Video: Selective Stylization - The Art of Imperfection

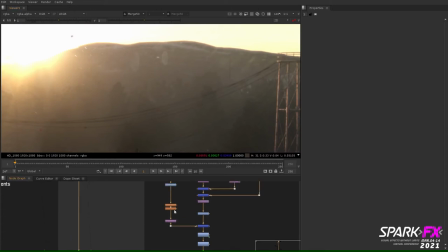[20:30]
Often, adding an additional bit of grading and diffusion can help to either play up or soften out this effect. As previously mentioned, having a pre-selected set group of elements can be important in order to maintain consistency.
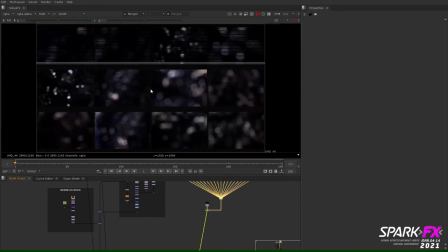[20:45]
Across an entire sequence, we may have a wide range of artists working on similar shots.
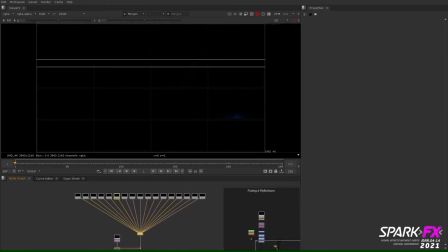[20:49]
So by having templated out lens elements for them to use, it's going to help set up the team for success and maintain continuity throughout the sequence.
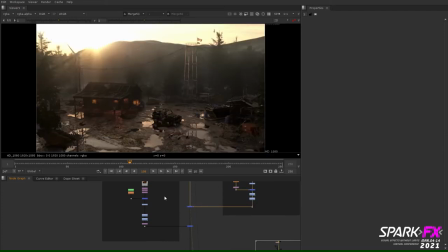[21:01]
Because this shot in particular has such a prominent light source, I'm also adding in some additional lens elements to sell just how bright that sunlight really is. Our sun is sitting in the top screen left corner of our image, so I've kissed in an additional lens element in our lower screen right corner motivated by that.
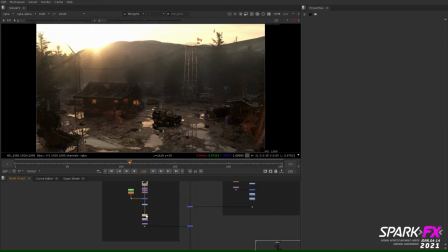[21:19]
This element is playing up the idea that this extremely bright sunlight is hitting the inside wall of our lens and playing up this lens barreling effect.
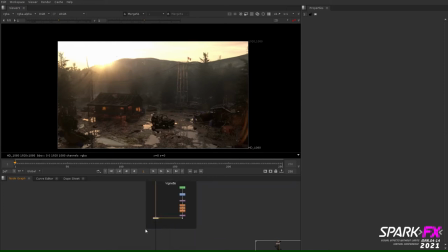[21:29]
Moving downstream from there, I've applied a more heavy-handed vignette to really focus the viewer's eye towards the center and purpose of our shot.
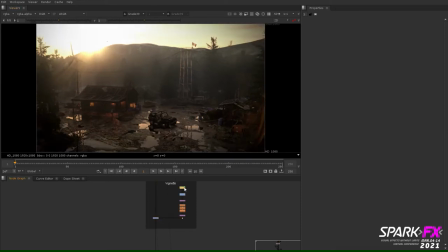[21:36]
This isn't a perfectly uniform vignette as we might expect from an actual camera lens, It's instead skewed more towards the bottom corners of the frame.
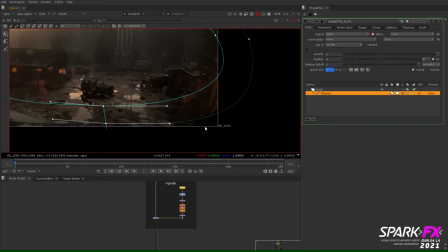[21:45]
The lower screen left and screen right corners of the shot aren't really bringing much value to the shot,
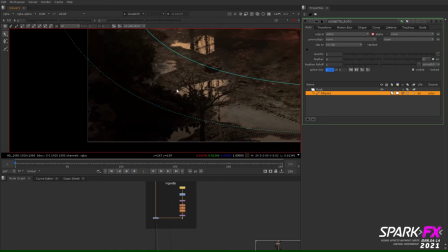[21:50]
so darkening them down and making them less prominent allows us to focus more on what's important.
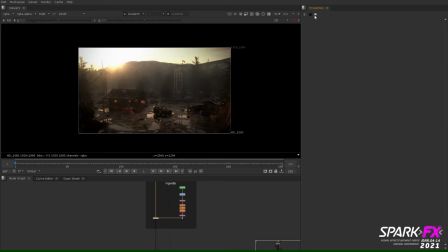[21:55]
The frame begins to feel less cluttered and more pleasing to look at in doing this.
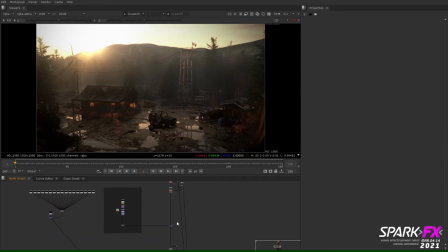[22:03]
For a shot with a bright light source such as this, adding a large scale flare element along with a reflection element help to evolve the shot over time.
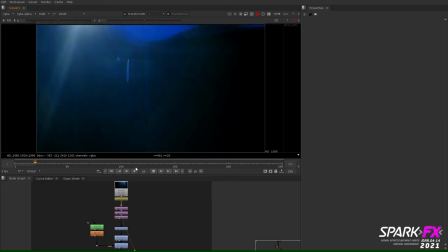[22:11]
As the camera tilts down towards the farmhouse, we see the flare element evolve and play up a reflection, raking down towards the bottom of the frame.
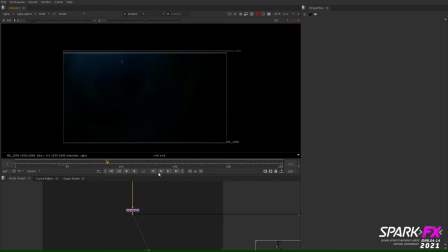[22:23]
Aesthetically, the saturated blue qualities found in anamorphic flares played really nicely as a complementary color to the warmer orange tones of the sunrise in this particular shot. Having these practical elements interacting with the movement of our scene adds some life to the image overall.
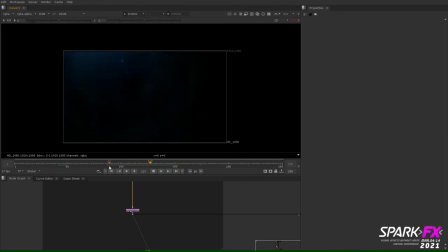As we zoom in on the render, we can see the slight red and blue fringing created by Chromatic Aberration,
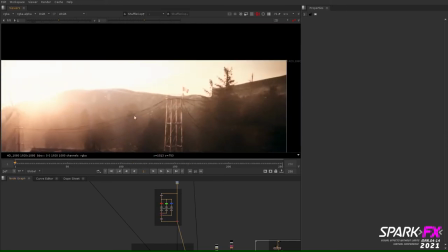[22:50]
especially in these areas of high contrast around the darker trees and brighter sky behind them. In this build, I've shuffled out our red,
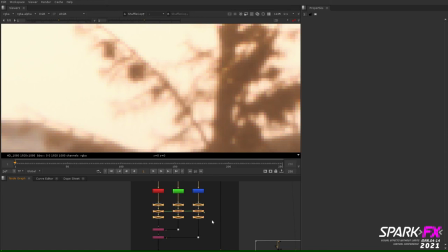[22:58]
green, and blue channels before offsetting them from their original position with a few transforms linked together and inversed with a few expressions. These separated out and offset RGB channels are then recombined and applied to our render.
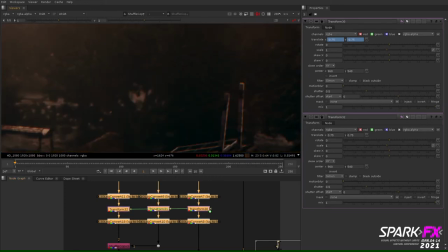[23:12]
most studios will generally have a few different chromatic aberration nodes available for artists and they can generally be more advanced and
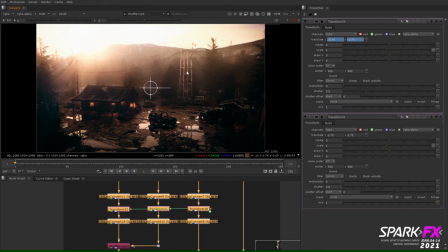[23:19]
have more control in this simplified build however this can be a quick setup to build out from scratch if no other options are available
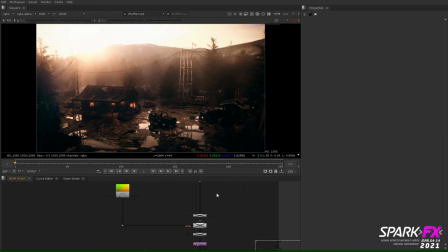[23:31]
further down we have our lens distortion and grain setups for the final render of this shot i ended up deciding to go without this lens distortion i'd created however we can quickly see how it would look in our final image by toggling it on and off with the use of an ST map.
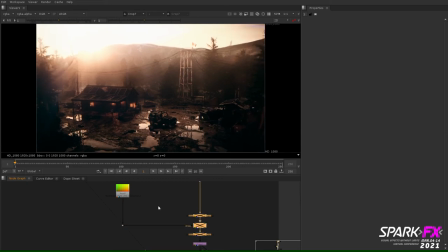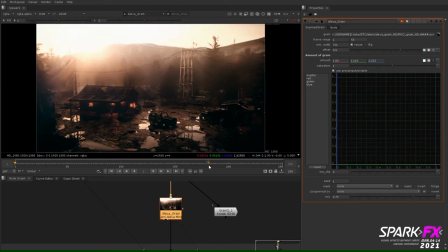[23:52]
The last step before we write out our image is applying the grain. Because this render is entirely CG, the grain can be applied to the entire image.
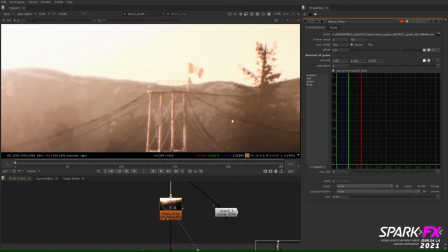[24:00]
It's important to take into account the amount being added to the highlights versus the shadows.
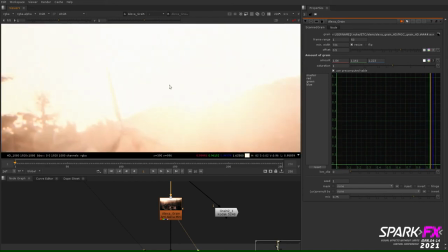[24:05]
We'd likely be seeing more visible grain in the darker areas of the shot, rather than blanketed uniformly over all parts of the image.
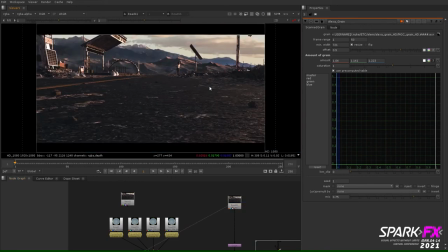[24:14]
To demonstrate the ZDFocus workflow I touched on earlier, I'll quickly be showing how we can apply a textured look to our out-of-focus areas.
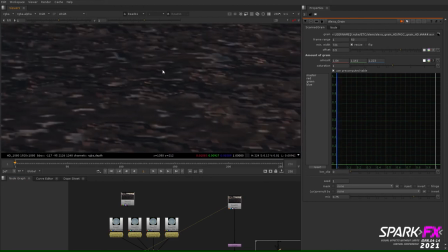[24:23]
Here, we have our base render, and as we can see here, the immediate foreground's textures don't quite hold up.
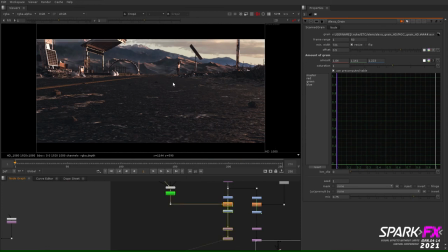[24:30]
By using our render ZDepthPath and a ZDFocus node with a unique texture driving it, we can create a more appealing-looking foreground area of our image.